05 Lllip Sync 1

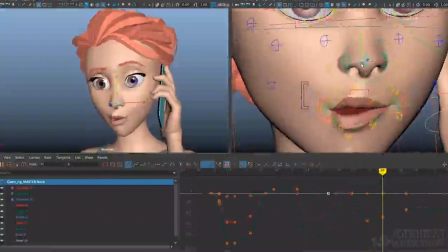And for 2, the ooh shape, I want to pull that back down. Maybe I'll add a little rotation in 2. Oops.
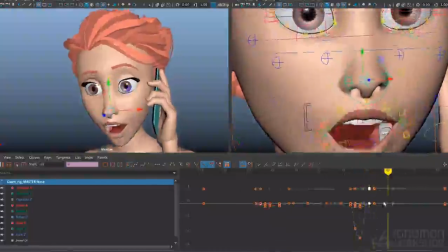And then here for the F, I feel like it needs to move up because that top lip is getting pretty short.
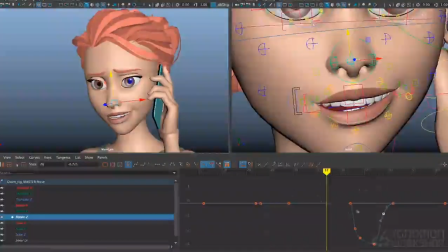In addition to translating the nose, I'll also do a little bit of squash and stretch.
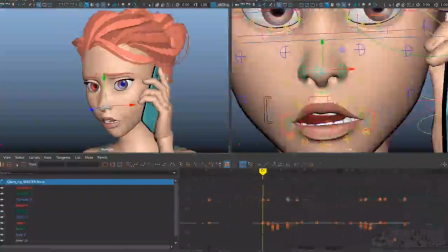That'll probably be in keeping with the timing of the overall nose movement,
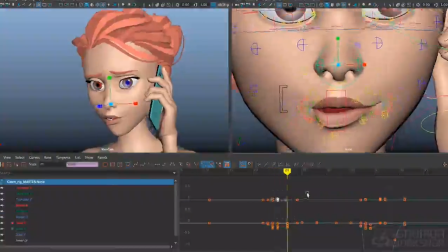so I can just go to those extremes and do a little bit of stretching on the nose, particularly on the ooh shapes.
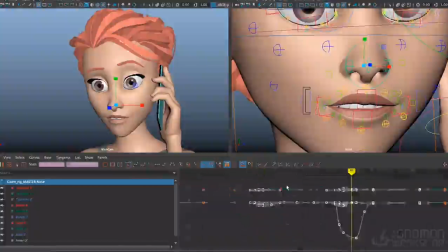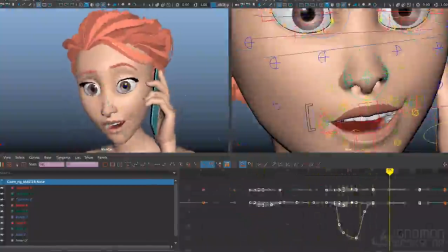So now the nose feels like it's a lot more related to what the mouth is doing.
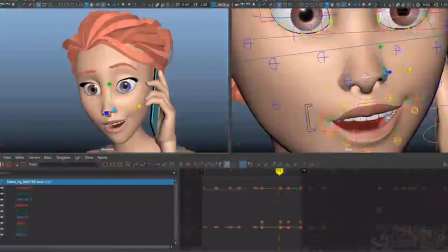And let's add a little bit of movement to the nostrils here, just to tie them into what the corners of the mouth are doing.
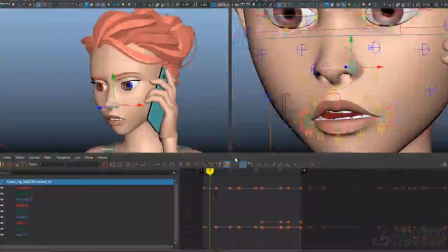So first I'll go to any places where the corners are coming in for an ooh shape.
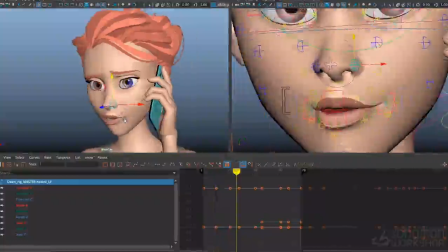So really the corner isn't moving that much here, it's mostly happening in the pinch of the mouth. So I think it's going to be on the 2 that we need to move that nostril.
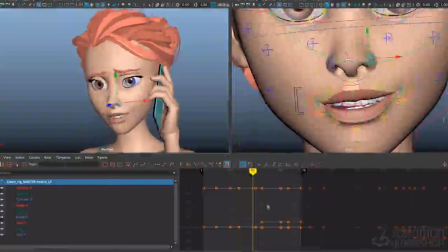And I can see it's already moving a little bit, but I can push that.
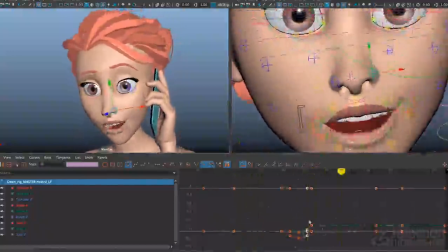Push it down and in a bit, and then it'll return over here on far. Maybe I can pull that out even a bit more. Let's make sure that the nostril doesn't get ahead of the mouth.
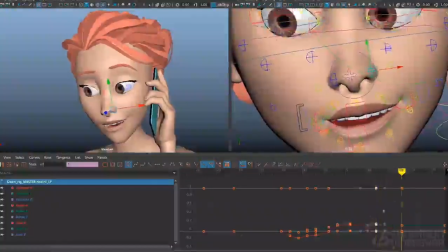Let's just hold that back a little further, a little longer. And we're not going to relax completely out of it. Maybe about 30% out of it.
Are we taking this too far? Are we taking this too far?
Alright, I think that's feeling pretty good.
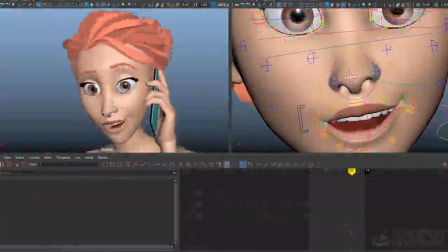I like the fleshiness in the nose, I like the squash and stretch in the lower part of the face, and the arcing of the jaw.
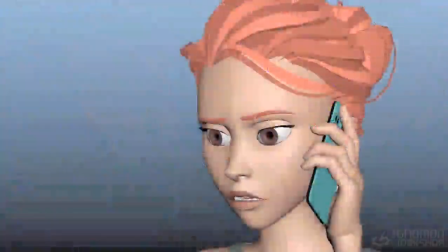Here's a play blast of the lip sync so far.
Are we taking this too far?
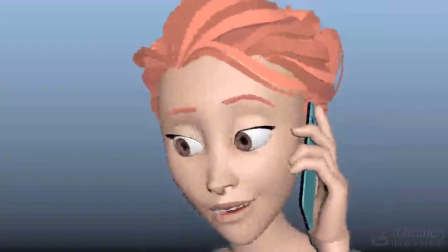Are we taking this too far?
I'm pretty happy with most of it.
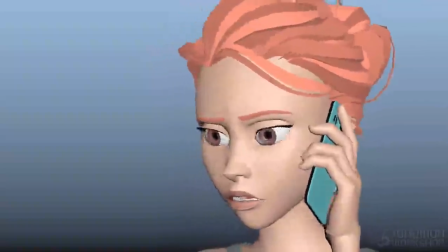I think I need a little bit of movement at the front of the shot here, just for the first second or so.
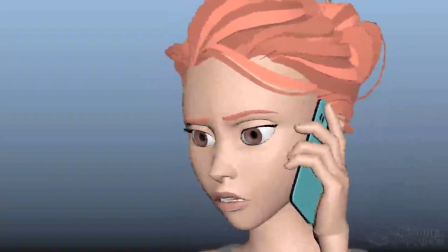Just some keep alive in the mouth, maybe a little bit of anticipation of the dialogue.
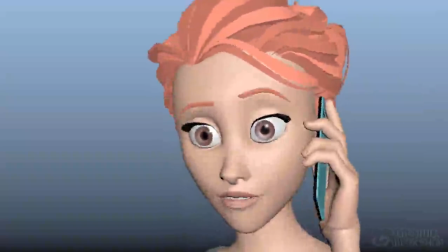And then, while I like how loose the face feels in the left-to-right motion, I do notice the top teeth moving a lot,
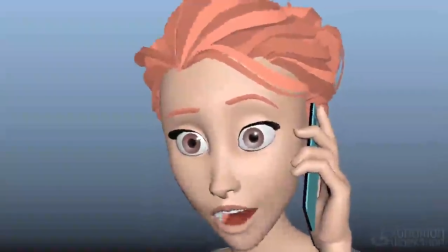especially like right through here, which takes away from the solid feeling of the skull. It doesn't feel like bone anymore. It's starting to feel like rubber. So I think I will take some of the movement out of the larger left
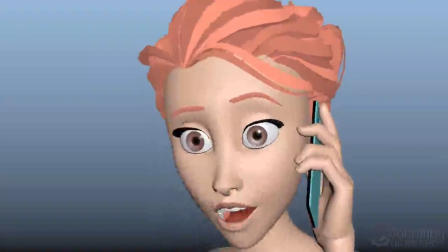to right rotation control for the lower face and put some of it back into just the jaw.
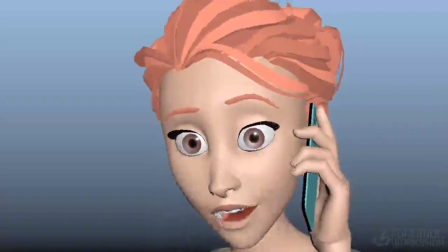So we still get the nice arcs on the chin, but the movement of the teeth and the upper jaw is lessened.
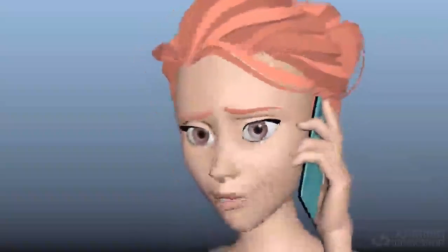You don't want the audience to see the teeth moving. You just want them to feel the looseness in the face. And if you're going to move the top teeth, you want to try to hide it in pose changes or with closed mouth or other tricks like that.
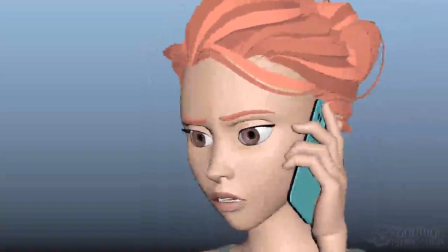Beyond that, I need to do some animation in the tongue.
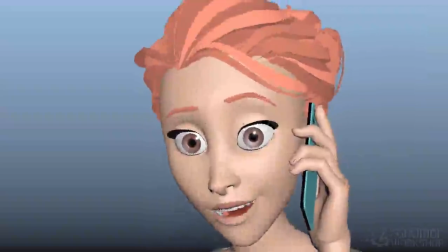And then I want to do a little bit of overall squash and stretch to the head on a few accent points, like on far. This is kind of like the biggest stretch pose of the performance, the dialogue for this first section.
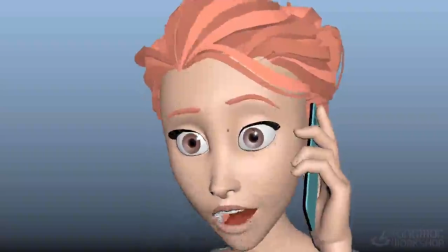So in addition to the stretching I've got on the eyebrows and the eyes and the jaw opening there, I think I could put a little bit of that through the whole head just to loosen that up a little bit. I haven't really done any squash and stretch on the top of the cranium here.
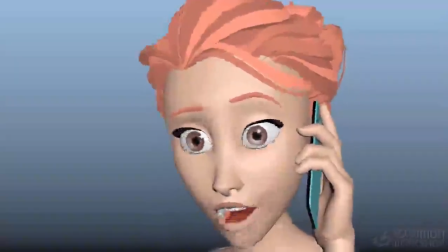And while I want to be very reserved about that, because again, I want it to feel like there's bone there, there's solidity there,
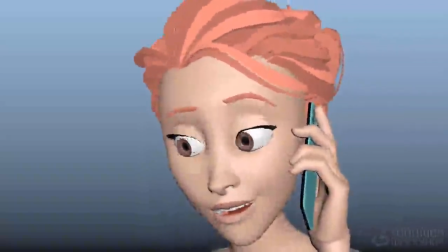I do want to feel a little bit of flexibility just to keep a little bit of that cartoony appeal in here so it doesn't feel too computery and too perfectly locked.